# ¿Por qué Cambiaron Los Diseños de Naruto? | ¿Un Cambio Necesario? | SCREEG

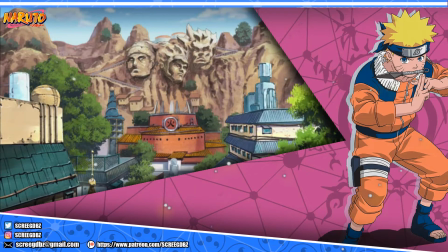244s
De forma no oficial parece que la petición se debe a que años antes Kishimoto
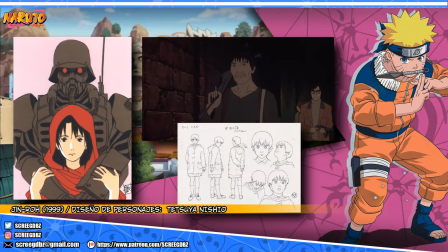250s
estaba muy a gusto con el trabajo de diseños vistos en la película de Jinro, en la cual Nishio fue el diseñador de personajes junto a Satoshi Kon en la parte de composición visual.
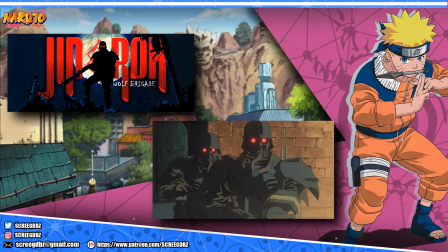262s
Estos dos elementos habían constituido un gran trabajo con el cual Kishimoto estaba muy entusiasmado.
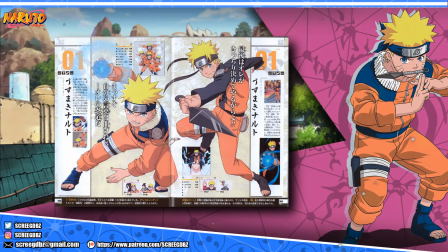268s
Tetsuya Nishio aceptó de forma un tanto parcial ya que para aquel entonces ya no se encontraba trabajando tiempo completo dentro del estudio Pierrot.
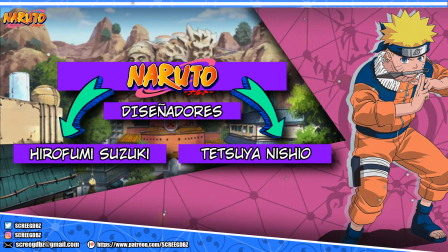278s
Por lo que el estudio pidió a Hirofumi y Suzuki que fuese el segundo diseñador de personajes en conjunto a Nishio. Ambos se encargarían de elaborar los diseños de personaje para Naruto de forma simultánea. Ya que la cantidad de personajes era muy alta y como les acabo de decir,
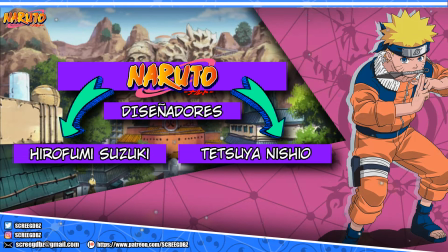296s
Nishio no iba a poder encargarse por su cuenta de entregar todo a tiempo. Por ende, el equipo ya estaba conformado. Nishio sería el diseñador de personajes principal y Suzuki sería el apoyo secundario.
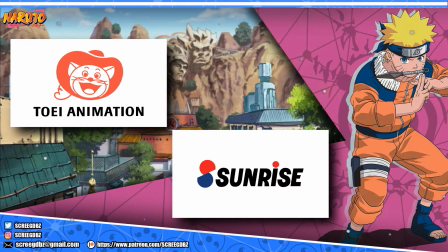309s
Para estudios como Toei Animation o Sunrise el paso de la animación enteramente tradicional a la medianamente digital fue algo que se dio con mucha más facilidad y de forma anticipada.
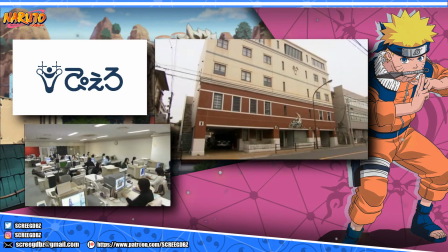322s
Mientras que en estudios como Pierrot tuvieron que ir modificando sus oficinas de una forma un tanto más lenta Por lo que en aquellos primeros días de la
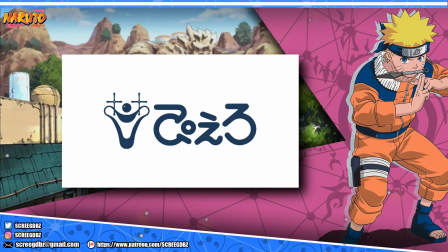331s
década del 2000 La empresa se encontraba trabajando de forma apresurada Para no detenerse y no perder el paso dentro de un mercado tan amplio Como lo
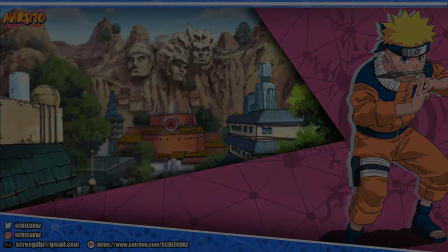340s
estaba a punto de ser la animación japonesa El anime de Naruto se estrenó un 3 de octubre del 2002
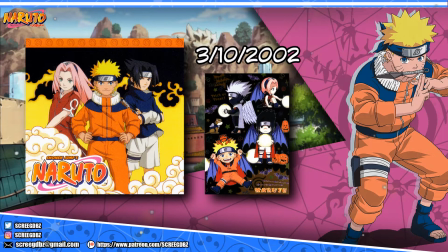348s
Y enfocándonos en el apartado de sus diseños el anime no siguió los mismos tal cual habían sido otorgados por Nishio.
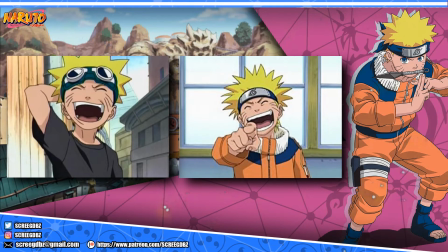357s
Por lo que dentro de sus episodios habían grandes libertades a la hora de elaborar a los personajes. La mayoría de animadores se guiaban mucho por los diseños del manga y esto
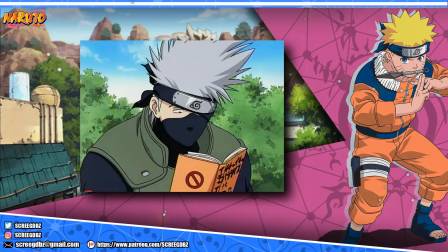368s
producía que la serie tuviera un desbalance artístico que era complicado de mantener. Haciendo que los diseños de personaje tuvieran este estilo tosco y pesado que vimos al comienzo de la serie.
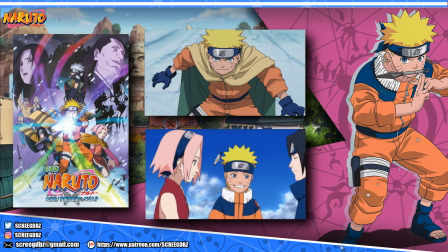380s
Mientras que, en por ejemplo, las películas de Naruto, éstas seguían al pie de la letra los diseños de Nishio y Suzuki. Siendo ésta la única forma de ver brillar al 100% la visión del gran Tetsuya Nishio para los diseños de Naruto.
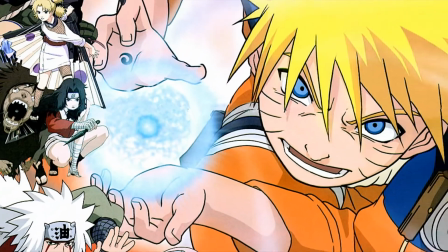397s
El anime de Naruto logró acomodarse de una manera que hoy es difícil de comprender.
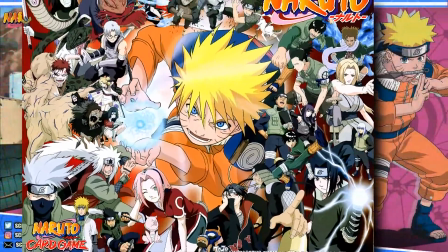402s
No existe mucha información al respecto, pero dados los resultados que vimos,
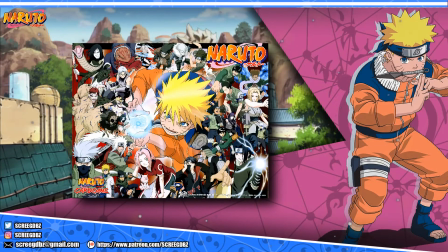407s
se consiguió una fórmula única y especial que luego también sería aplicada en adaptaciones del mismo estudio, como por ejemplo Bleach.
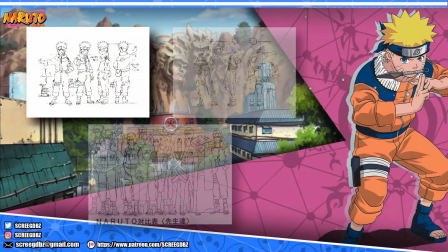417s
Mishio había logrado traer nuevos diseños que recapturaban la esencia
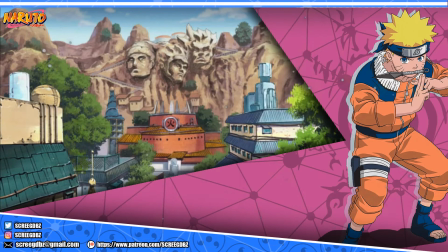422s
desalineada del comienzo del manga con un vistazo al estilo característico de obras como las de
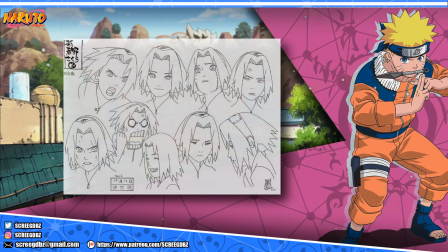427s
Satoshi Kon y a la vez verse fresco entre la complejidad de diseños
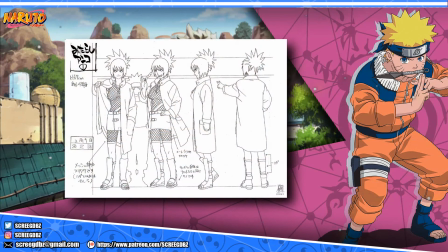432s
de los años 90 con el enfoque un poco más simple de la década de los
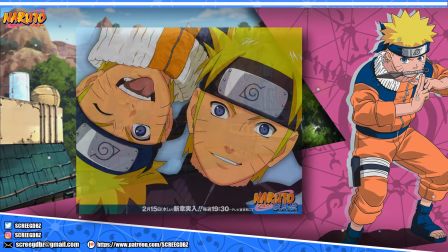437s
2000 Pero esto no se quedaría así para siempre Siete años después,
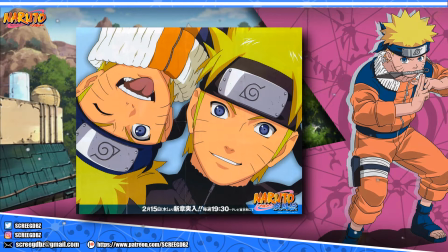443s
las cosas comenzarían a cambiar, de forma definitiva, para la serie.
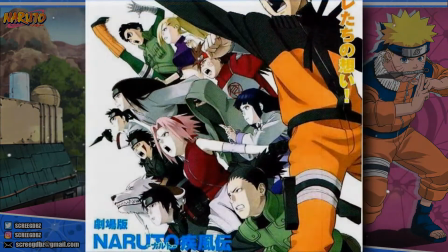453s
Con el inicio de la producción de la tercera película de Naruto Shippuden, en 2008,
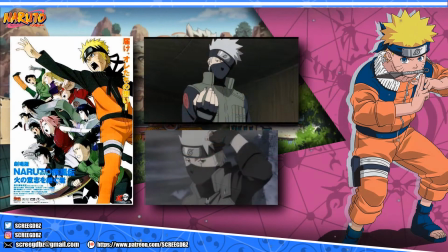459s
dentro del estudio se puso en marcha una solución a una petición que desde varios años se estaba haciendo cada vez más recurrente dentro del estudio. Modificar los diseños de personajes.
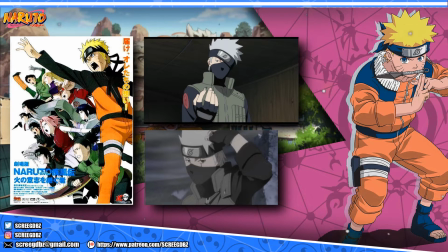471s
Esta decisión se llevó a cabo por una gran cantidad de factores ajenos a lo
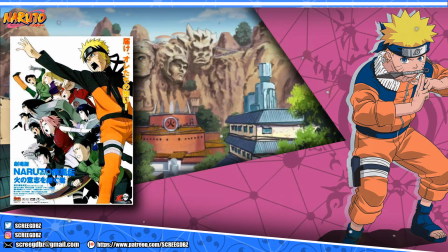476s
que la serie en sí refiere Estudio Pierrot para el año 2008 estaba pasando
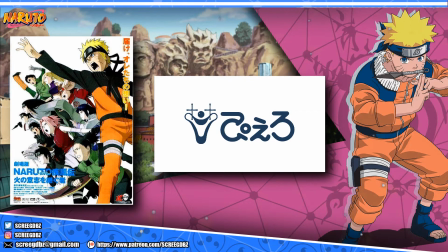482s
una situación complicada Muchos animadores claves se retiraban del estudio o recortaban su participación para el mismo Por lo que al estudio solo le quedaban dos alternativas Contratar nuevos animadores menos experimentados para lograr llenar el vacío dentro del estudio y trabajar con animadores
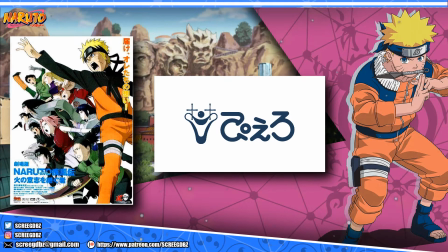501s
freelance que cada vez se estaba volviendo la forma más útil y económica de conseguir trabajos de calidad y a bajo costo.
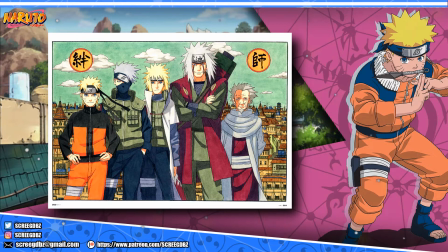509s
Por lo que elegir modificar los diseños de personaje con una vista más similar al estilo actual de Kishimoto era la única alternativa.
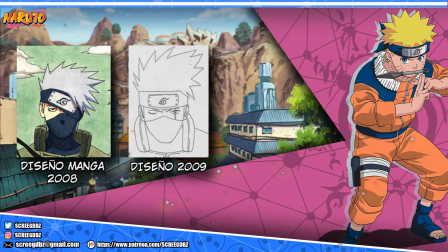518s
Esta modificación no solo se haría con el fin de parecerse más al diseño de Kishimoto,
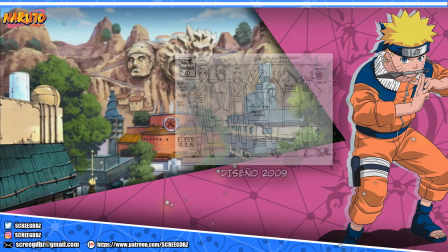523s
sino que también simplificaría aún más los diseños de cada
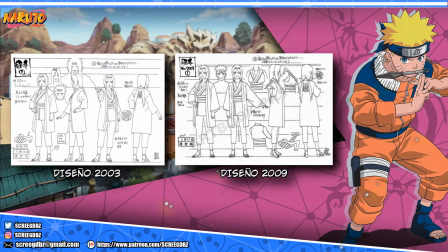528s
personaje para que el resultado animado pudiera ser de la calidad que los fans demandaban y la que esta nueva etapa a fines de la década del 2000 parecía
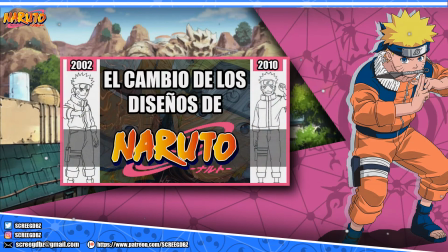538s
exigir a todos los estudios de animación. Es así como surgieron los diseños simplificados para Naruto Shippuden. Diseños que dejaron de lado la visión caricaturesca y amigable de los diseños originales,
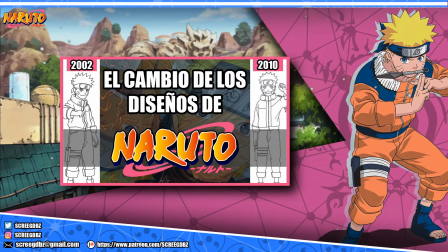552s
otorgando proporciones mucho más humanas y que restaba detalles en la elaboración del mismo para su eficiente implementación en el anime. Este cambio no fue de la noche a la mañana, fue algo progresivo.
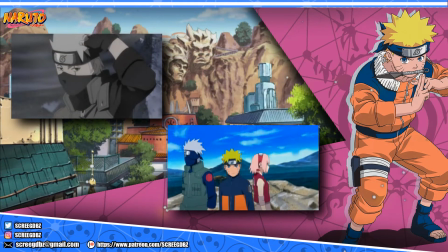566s
Principalmente se vio reflejado en la tercer película de Shippuden como también en los openings para la serie a partir del número 5. Para el último arco de la serie el trabajo estaba hecho.
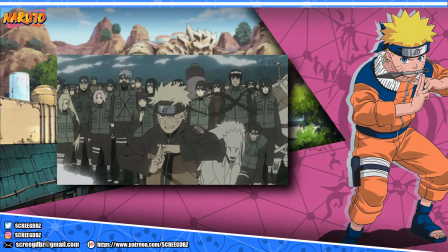579s
Los diseños clásicos se dejarían de lado y las versiones nuevas serían la cara e imagen de la franquicia de Naruto.
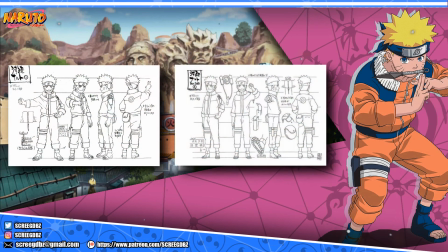594s
Los nuevos diseños fueron nuevamente elaborados por Tetsuya Nishio y Hirofumi Suzuki. Los mismos partieron de las recomendaciones dadas por el mismísimo Toshiyuki Tsuru en persona.
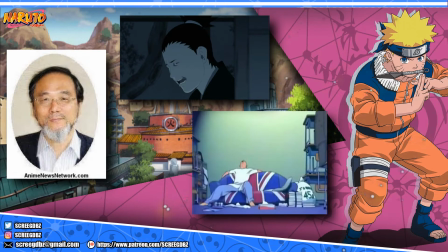607s
Un reconocido animador de gran calidad que trabajó en muchas instancias con el estudio Pierrot en el pasado. Debido a su gran visión en cuanto a lo que animación se refiere, los consejos de este ayudaron a moldear la nueva imagen de la franquicia junto al resultado otorgado por Nishio y Suzuki.
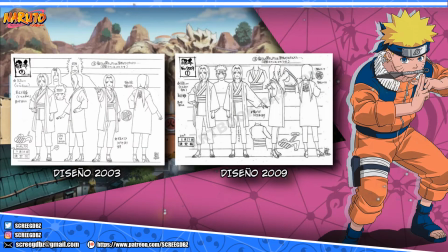627s
Los personajes se volvieron mucho más esbeltos con proporciones más rígidas y no tan sueltas como antes. Las líneas que conforman el diseño de las vestimentas optaron por un apartado mucho más recto y no tan curvo como los diseños originales.
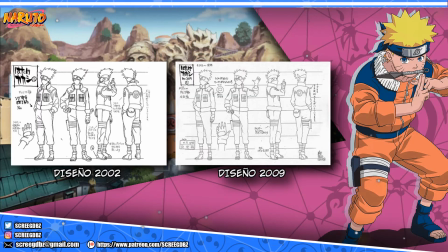643s
Todo para que la consistencia visual dentro de la animación fuese mucho más fácil de trabajar al momento de animar. En cuanto a los sombreados, se mantuvieron lo menos posible y se especificaron formas precisas para implementarlo.
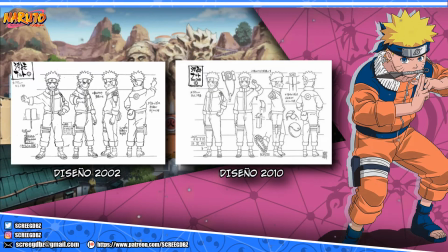658s
Desde mi punto de vista, estos nuevos diseños ganaron mucha más calidad en lo animado pero se sacrificó demasiado el apartado visual. El diseño de los cabellos también se simplificó para que fuese mucho más pregnante su elaboración y no requiriera tanto trabajo dibujarlos.
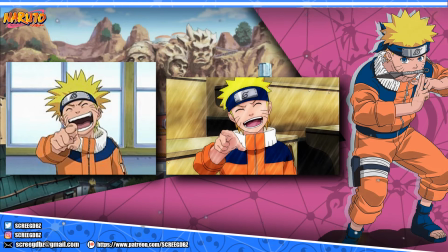677s
Objetos claves como las bandas de regulación cambiaron su tamaño considerablemente y la diferencia entre personajes adultos y jóvenes,
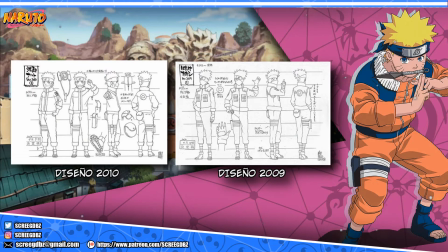685s
como es el caso entre Kakashi y Naruto se perdió completamente por eliminar muchos de los aspectos diferenciadores que acabamos de nombrar.
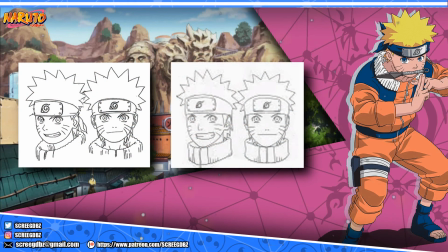694s
Hay detalles que indudablemente perjudicaron a la imagen de los personajes, dándoles un aspecto más acartonado en mi opinión y muy carente de vida. Basta con ver lo vivo y completo que se sentía Naruto clásico en comparación
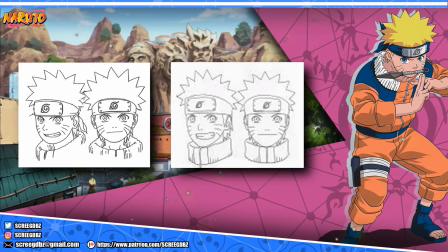710s
al de la nueva imagen básica con la que poco a poco nos fuimos acostumbrando. No es una cuestión de gustos ni de tirar odio o halagos a un diseño en particular.